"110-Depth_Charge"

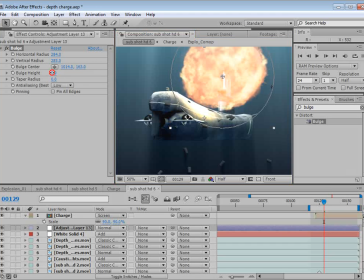[24:34]
And we want to basically animate this bulge to kind of create a fake looking shockwave almost in the water. So what we'll do is we'll animate the bulge height, set the keyframe there, hit U.
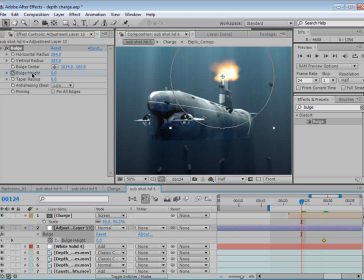[24:51]
Let's see, we'll go back here, we'll set this to 0, set a keyframe, we'll move forward here,
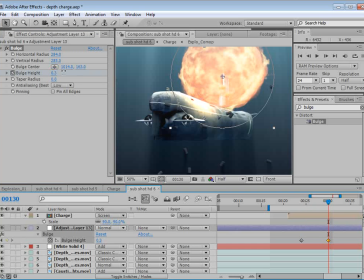[24:59]
about right there. And let's turn the height up. So it kind of displaces the background a little bit.
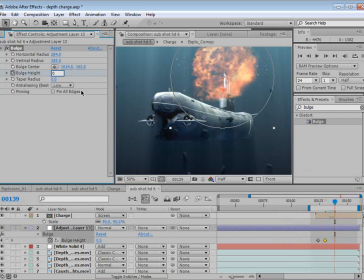[25:06]
And then we'll move forward and just bring it back down to 0. And we'll work on the timing as we go forward.
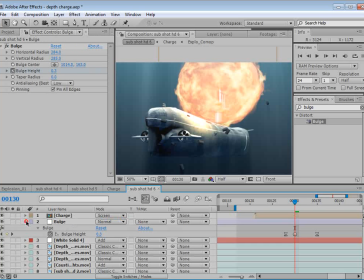[25:13]
So this will be the bulge. Good. All right, now another thing I want to create is some residual debris.
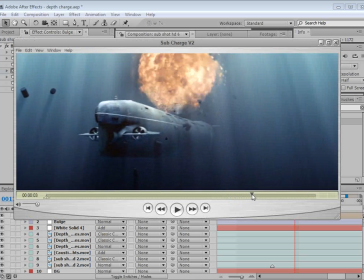[25:22]
So if we look at the finished example, we just have these little bits that are floating in the water,
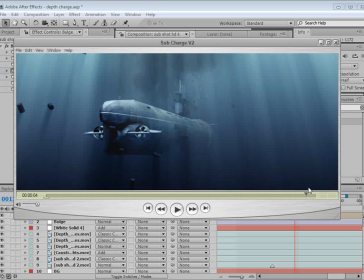[25:28]
but they also they wobble around as if the water is, moving around after that explosion, like it's rattled the water up a little bit. So the way we're going to do that is create a particle system.
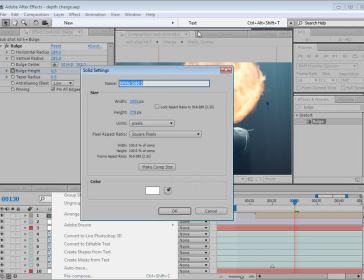[25:42]
So we'll choose Layer, New Solid, and this will be our particles.
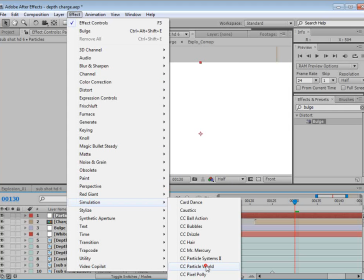[25:48]
And we'll choose Effect, Simulation, Particle World. Now we'll set the grid to off.
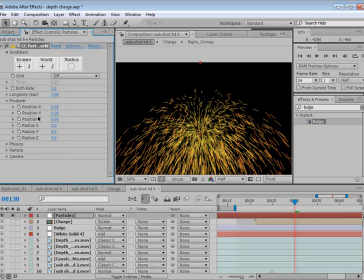[25:56]
Let's see, we'll solo this. I'm going to set, let's see here, set the velocity down to 0.
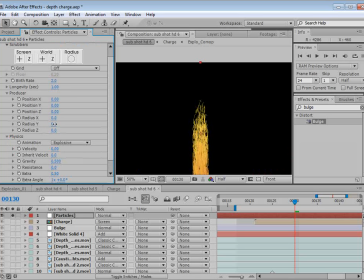[26:05]
And I want to increase the size of the producer.
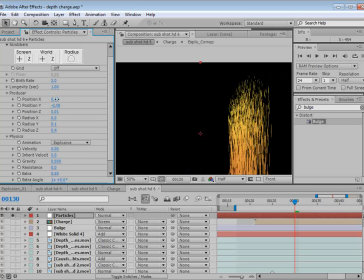[26:15]
We'll also probably just move the producer over so that it looks like it's about where our explosion has taken place.
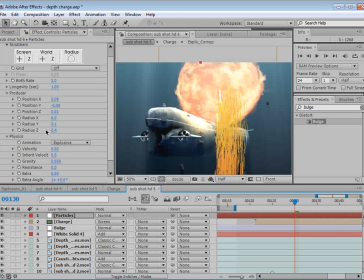[26:23]
So
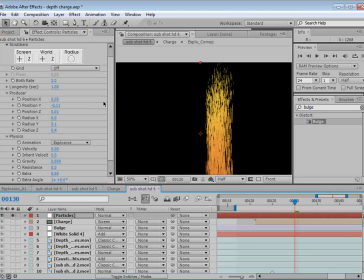[26:28]
about right there looks good. We'll come down here to the particle settings.
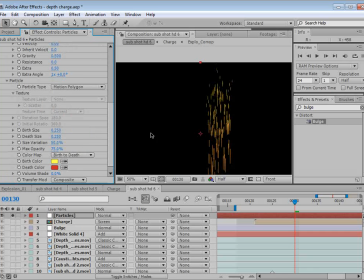[26:32]
We want to do maybe a motion polygon, or rather a tri-polygon.
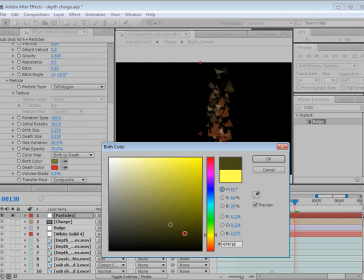[26:39]
We'll set it to just black particles.
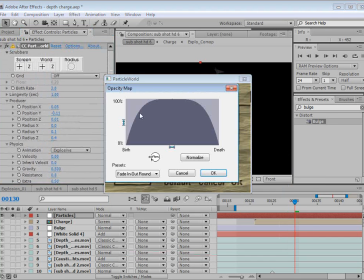[26:43]
And we're also going to go into the options, into the opacity map, and we're just going to set it to constant and hit OK.
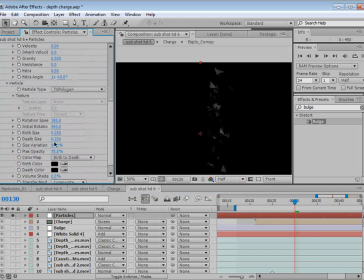[26:53]
Now I want to make the size a lot smaller, so we'll set the depth size to 0.
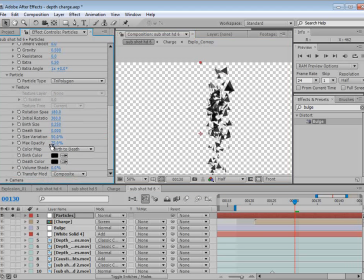[27:00]
And we'll set the start size, let's see, to really, really small. And we'll turn up the size variation as well. We don't want people to see that they're triangles. So we want it to just look like bits of debris.
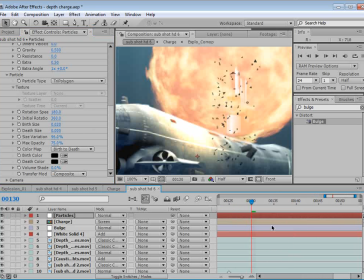[27:15]
So we'll turn that on. And we want these to be showing up essentially right after the explosion.
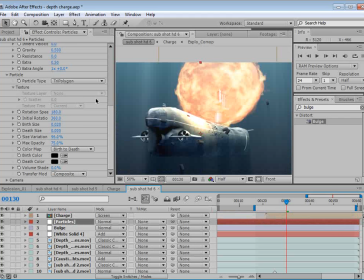[27:23]
So we'll put it below the charge. And maybe play with the size of this a bit. Kind of weird to use these settings, but it's okay.
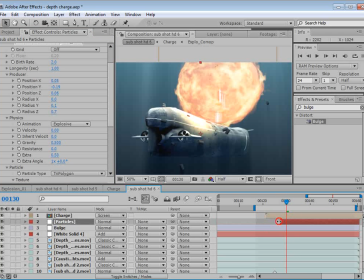[27:41]
So trim the clip there, move over here.
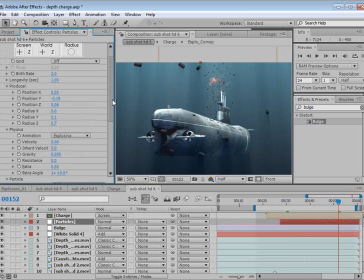[27:46]
Now I want to make sure that these fall very, very slowly because it's in water. So we'll set the gravity to 0.05, so they just fall very slowly. And just tweak some of the settings here. Turn up the size.
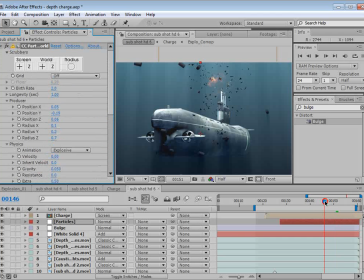[28:07]
And then we also want to make sure that no new particles are being born.
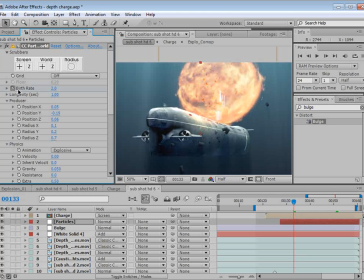[28:11]
So right at the explosion time, we'll set the birth rate keyframe, move forward, and then set it to 0. So what that does is stops particles from being born after that point.
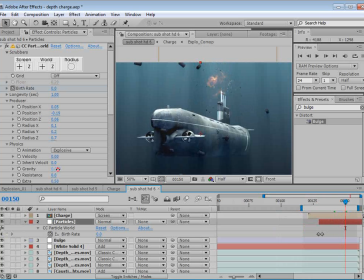[28:28]
So that's the basic gist. 0.02 maybe, they're really moving fast. And we'll set the life to about 3, 2. And if we go through, it's kind of a lot of particles.